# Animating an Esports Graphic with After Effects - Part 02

Welcome! This is the second part to a 3-part tutorial series where I go through my method for designing and animating some esports graphics inside of After Effects. If you haven't caught part 1, I recommend checking it out. We made up this great system for creating noisy blurs as well as some CC toner effects, as well as a bunch of other things. But in this part we get to go ahead and animate it all. So let's dive in.
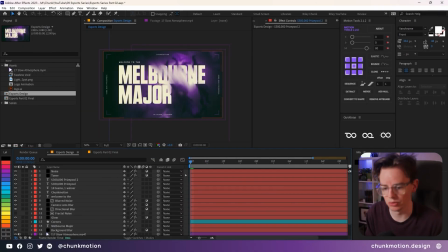So this is where we left off in the first part. We had the static graphic and all the systems kind of in place, and then we just get to animate each of the individual elements here. The first thing I'm going to focus on is the main text. So I'm just going to solo that layer by clicking on the little solo button here and just focusing on this.
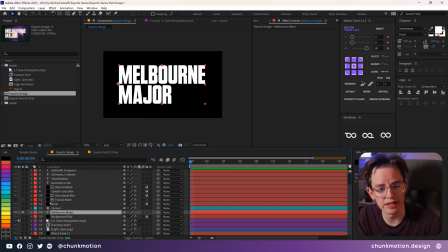Now the way I wanted this to animate in is just through a nice position text animator. Nothing too crazy, and that's typically the trend when it comes to these esports graphics, is that they can look quite technical, but overall, the movements and any kind of transitions that they have are quite straightforward.
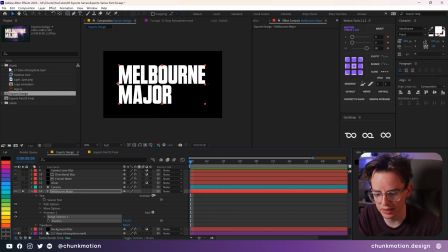So what I'm going to do is open it up and add myself a position text animator here. It's going to add an animator, and for its position, I'm going to make it come in from the right-hand side to the left.
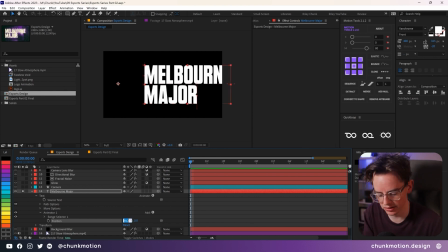So I'm going to increase the position on the X value to around about 600 or so.
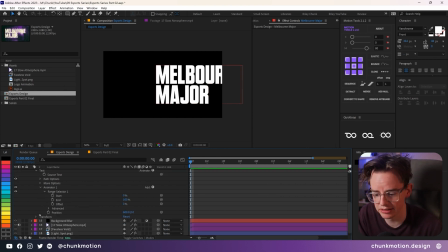And in the range selector, you'll see that by default, it's going to have a very basic kind of shape to it, where if you drag the start to from 0 to 100, you're going to get a very linear letter by letter kind of transition,
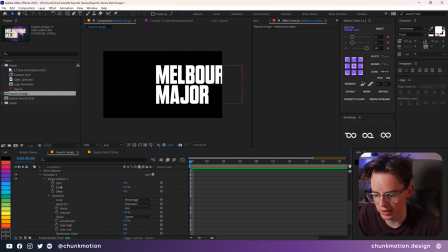and that's not what we're after. If we open up the little advanced section here, we get a plethora of other options, and the main thing that I wanted to change here is the shape. Changing it from square to ramp up means that each letter can start to animate over the top of one another, and we get more of a smoother transition.
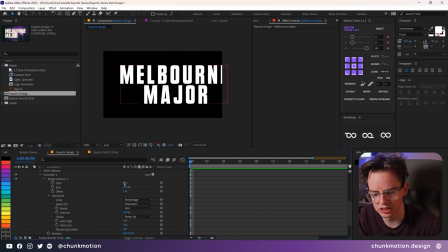It's definitely still not ideal, but it's better. Instead of animating the start position now, because it's already kind of halfway through the movement, we have to animate the offset instead. Starting at -100 means that it's purely in that altered state where it's off to the right-hand side. And if we animate from -100 to +100, they all transition to its original state.
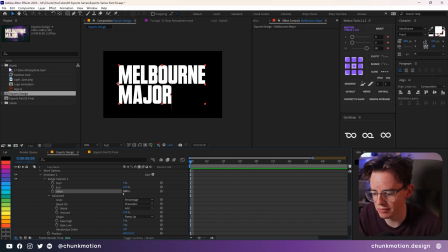So that's what we're going to really do here. There's some other little things that we'll tweak, but first we'll animate the offset, a keyframe on the very first frame, and another one on roughly frame 20, which is around about almost 2 seconds into it. I'm going to add another keyframe there. And this first initial keyframe is going to be set to -100.
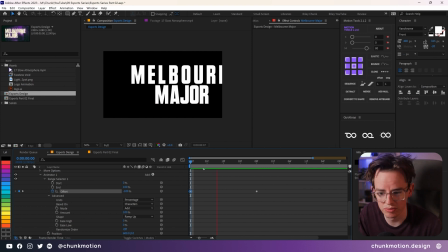So we just get that general kind of movement. Works well with the 12 frames per second. But the main thing here is that the movement is incredibly linear, and you could try and ease these frames, but it's not going to be the result that you're after. Instead, I recommend altering the ease high and ease low to a nice high value that are also equal.
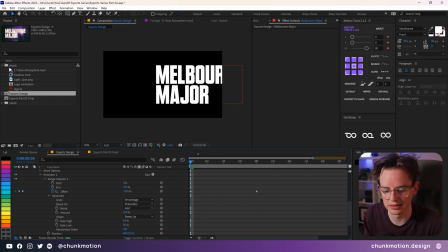85% I think is a wonderful place to be. It seems to add this nice kind of oomph and acceleration, de-acceleration to the whole movement.
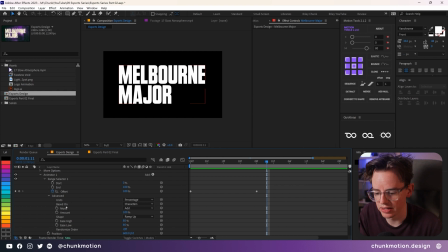Ripples in a much nicer way. That's all we really need to do for here at the moment, but the main thing that you can tell is that we still see our text.
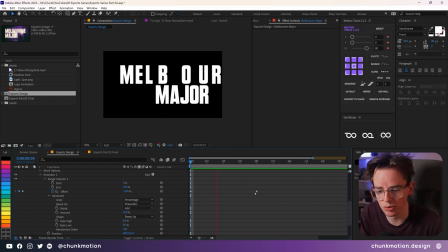There's not really much of a transition going on here. It would be great for the letters to suddenly appear.
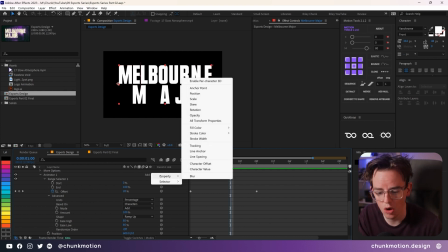And the initial kind of response I'd feel, the appropriate kind of response, would be just to simply add an opacity property to this text animator.
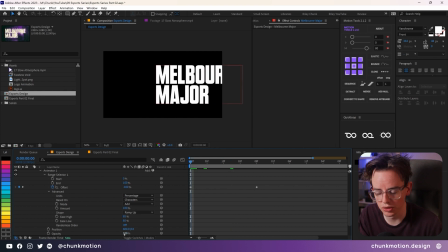Instead of it being at 100%, all the text starts at 0, and you get this nice effect.
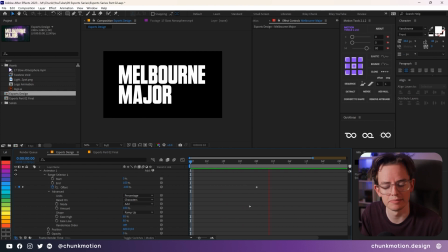Each letter fades in, but when it comes to esports, it seems like the idea of that kind of smooth transition when it comes to the opacity fading isn't quite what they're going after. But I've come up with a different kind of method, and I think it works really well. So I'm going to get rid of the opacity there.
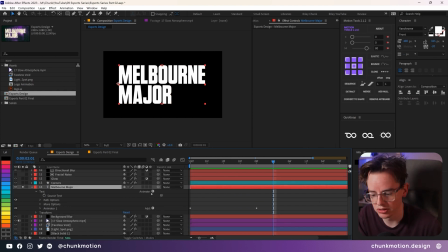For this method to work, I'm going to just add in an entirely new animator.
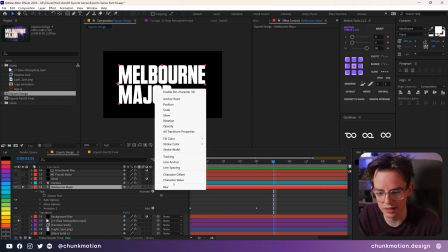I'm going to go up to the Animate button without the first text animator selected and just select opacity.
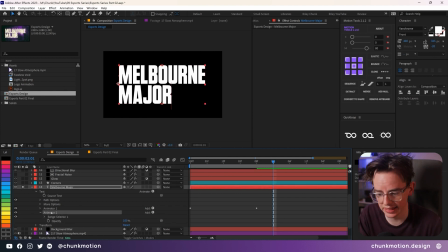That adds in a second animator here. And instead of animating this, I'm going to go through a little bit of a different method. But first, I want to set this up so that all the properties are correct. The main thing here is that the smoothness needs to be adjusted.
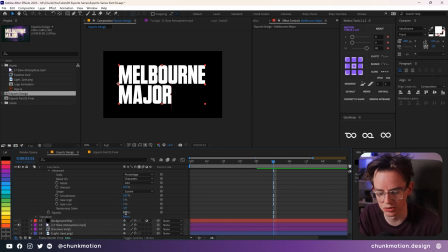At the moment, if this text animator were to animate and we had this set to 0, it would fade just like we had before. But under this square shape here, it allows us to modify the smoothness of this text animator.